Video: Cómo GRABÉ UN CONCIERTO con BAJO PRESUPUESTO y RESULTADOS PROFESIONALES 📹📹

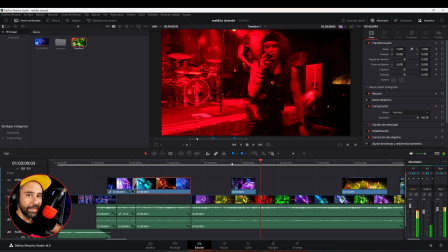¿Veis? Hacerlo justo cuando dé el platillo para que parezca que estamos grabando la misma canción.
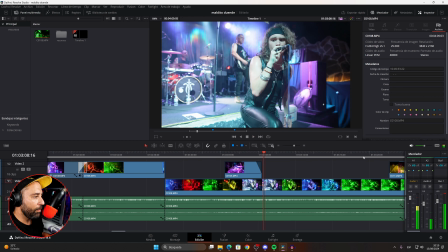Fijaros, lo ponemos otra vez. ¿Veis? Ese es el truquillo. Luego por aquí, igualmente, esto es otra canción diferente.
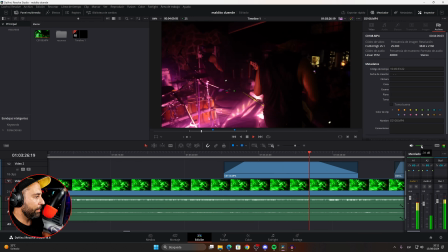Y estamos con planos de grabar otra canción que parece que tenemos varias cámaras.
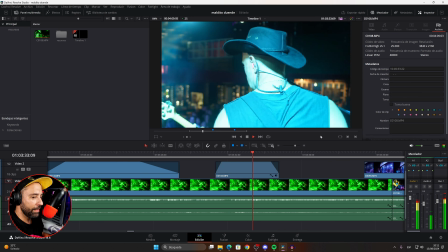Bien, aquí igual, grabando al bajista por detrás, que quedan planos súper, súper bonitos y súper chulos.
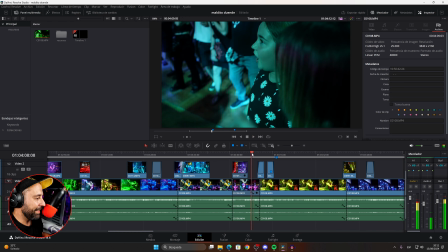Aquí está mi niña cantando. Fíjate esto.
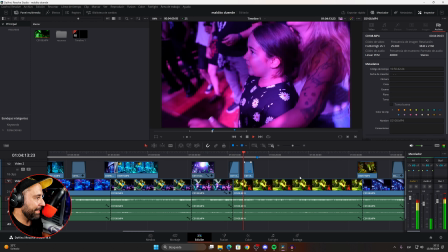Le vamos metiendo planos que parecen que teníamos varias cámaras en el concierto, ¿verdad?
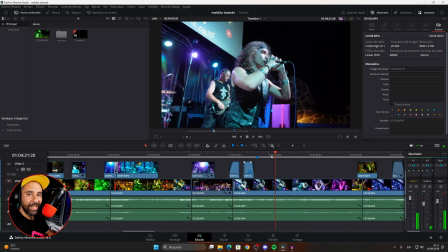Y vosotros diréis, ¿cómo puede ser que la niña esté cantando la parte de esa canción? Bueno, pues porque esa canción, ahí se canta varias, esa estrofa se canta varias veces la misma canción.
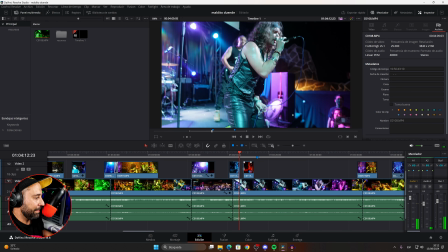Pues entonces cogí la segunda estrofa y se la metí a la niña aquí.
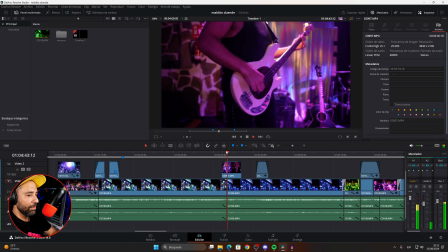¿Veis? Y parece que estamos con varias cámaras. Aquí es cuando giro la cámara al público. Mientras estoy girando la cámara al público, pongo otro plano para que luego ya aparezca el público.
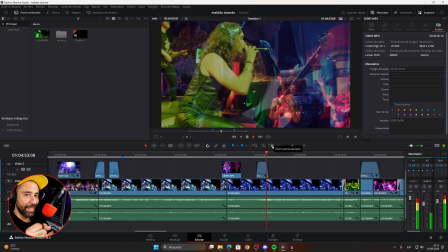Esos son los truquillos. Cuando vuelvo a girarla para el artista, pues pongo otro plano encima para que no se vea el giro de cámara.
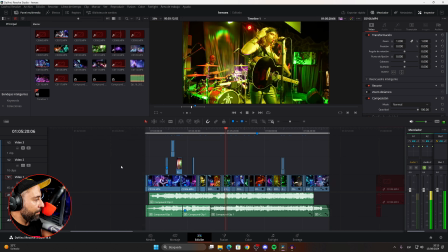Y os voy a contar otra cosita, voy a poner otra canción de ellos. Hay un cambio muy chulo que quiero que veáis, que parecen que sean dos cámaras, lo vamos a buscar.
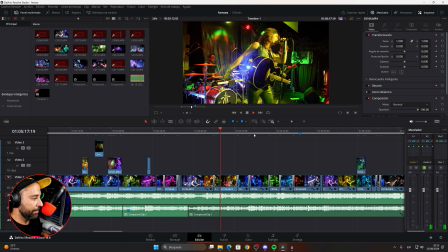Es este de aquí. Aquí va a aparecer que tenemos dos cámaras grabando una de cada lado, fijaros. Fíjate, aquí, este cambio.
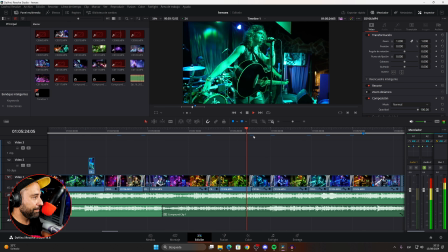Como parece que tenemos otra cámara al otro lado. ¿Veis esto?
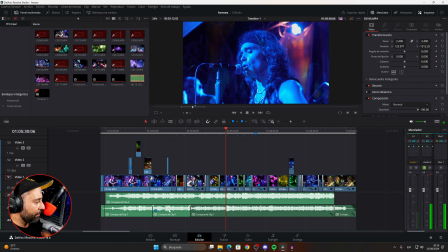Pues esto, chicos, simplemente es... El audio está desconfigurado ahora, pero bueno, en su momento estaba bien, ¿eh?
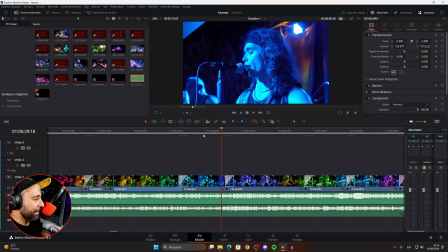Ahora os pongo el vídeo final. Esto es lo que hemos hecho, chicos, simplemente es... Este clip es el mismo, solo que está invertido, ¿veis?
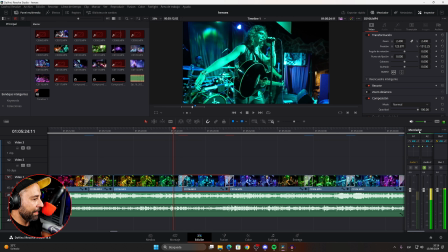Está aquí invertido, ¿vale? Entonces parece que tenemos la cámara del otro lado. Voy a quitar la canción porque no me interesa. ¿Veis ese cambio? ¿Qué pasa? Que aquí le tengo que dar bastante zoom para que la guitarra no se vea, porque si la guitarra se ve del revés, se ve raro. Entonces, lo que aquí hacemos es que la guitarra no se vea y darle zoom solo a la cara. Aquí lo tenéis, ¿vale?
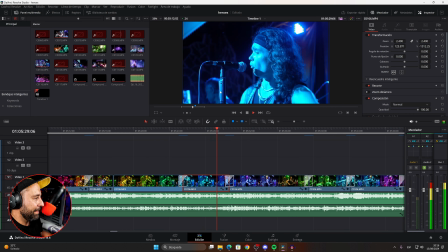Si se viera la guitarra de revés se vería algo raro, pero fíjate, ahí está el guitarra, que la guitarra está al lado derecho, pero es un plano invertido.
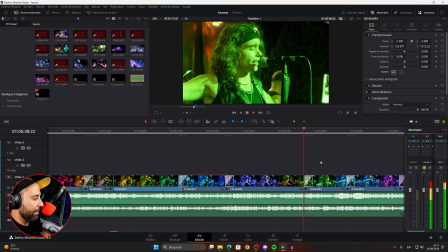Aquí lo volvemos a invertir, ¿veis? El audio está descompensado, pero bueno, ahora os pongo el vídeo original, que fue este de aquí.
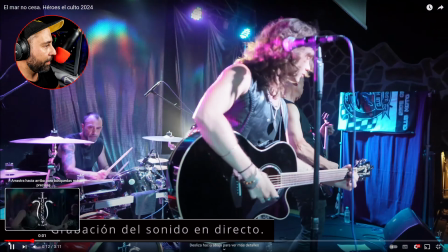Aquí lo tenemos en YouTube. Este es el vídeo que les hice para el concurso, ¿vale?
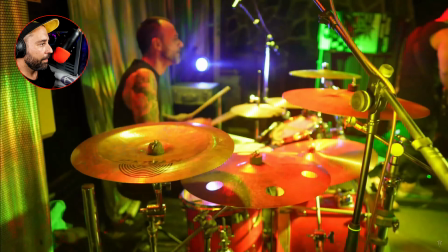Fijaros los cambios que tiene. Ahí tenemos el batería.
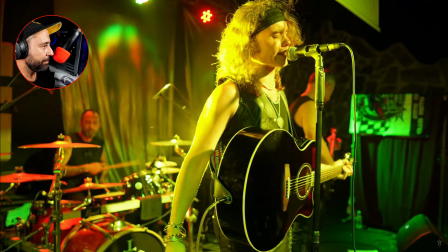Y todo está hecho con edición. ¿Veis?
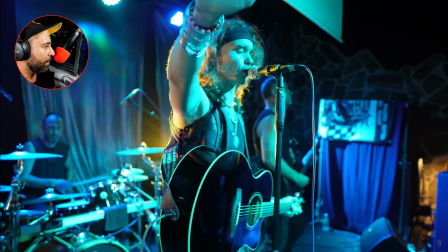Vamos a repasarlo entero. Otro plano. Aquí vamos jugando también con...
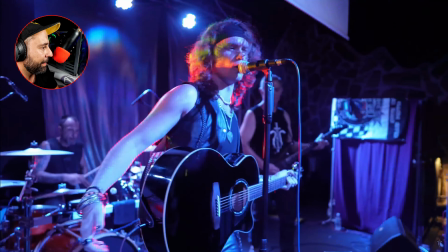todo está grabado en, de otras canciones, ¿sí?
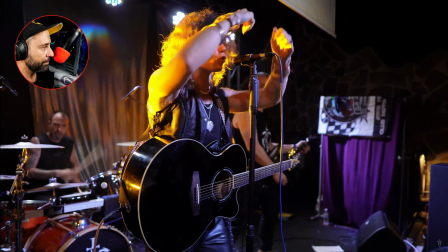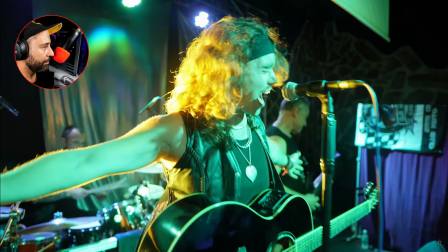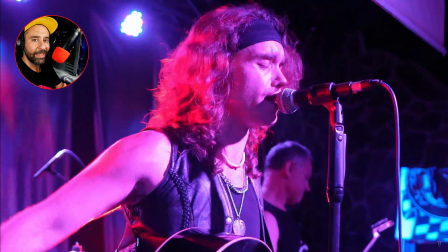Ahí. Aquí el sonido de este voz se me saturó un poco, pero en el siguiente le voy a meter un efecto.
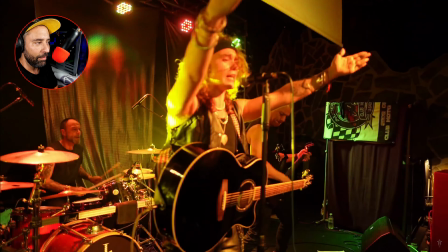Ahora lo vais a ver.
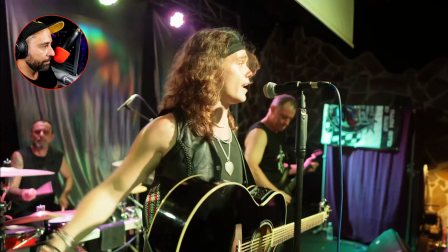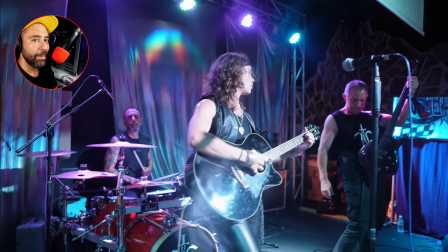Fijaros que tío más fotogénico. Ahí le meto unos efectos de reverb, ¿vale?
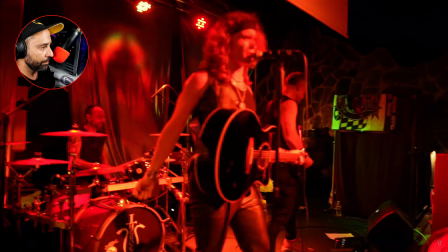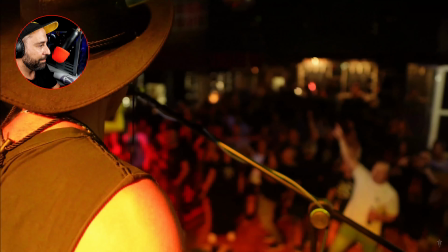Aquí tenemos el invertido, ¿veis? El bajista.
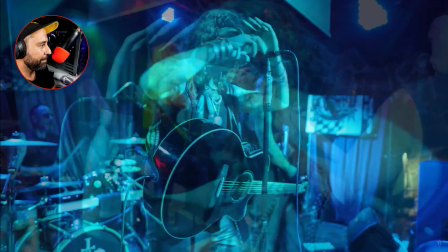Otro plano desde atrás, de otras canciones, invertido.
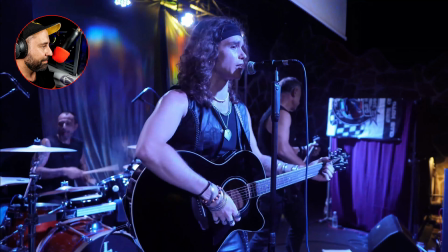Y volvemos al normal. Y ahora vais a ver el wow, como le meto un reverb que queda súper guay.
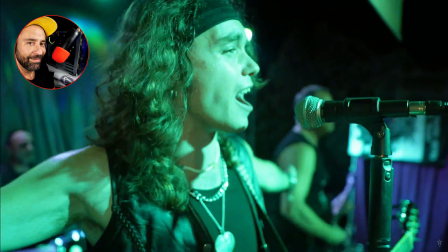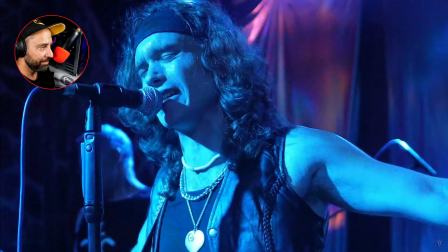Ese se ha quedado bien. Otro invertido.
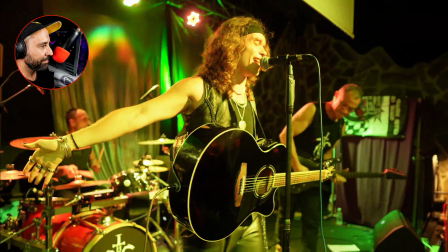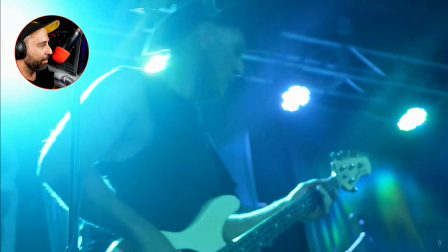Un poco de bajista.
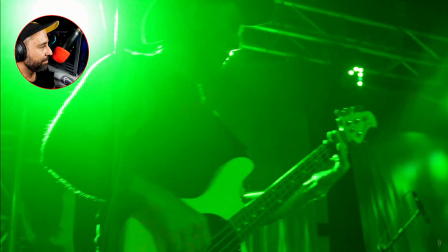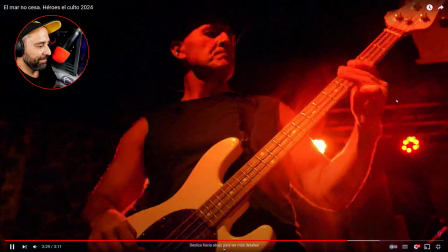Un poco de guitarrista, de otra canción diferente total, pero ahí está, ese bajista, perdón.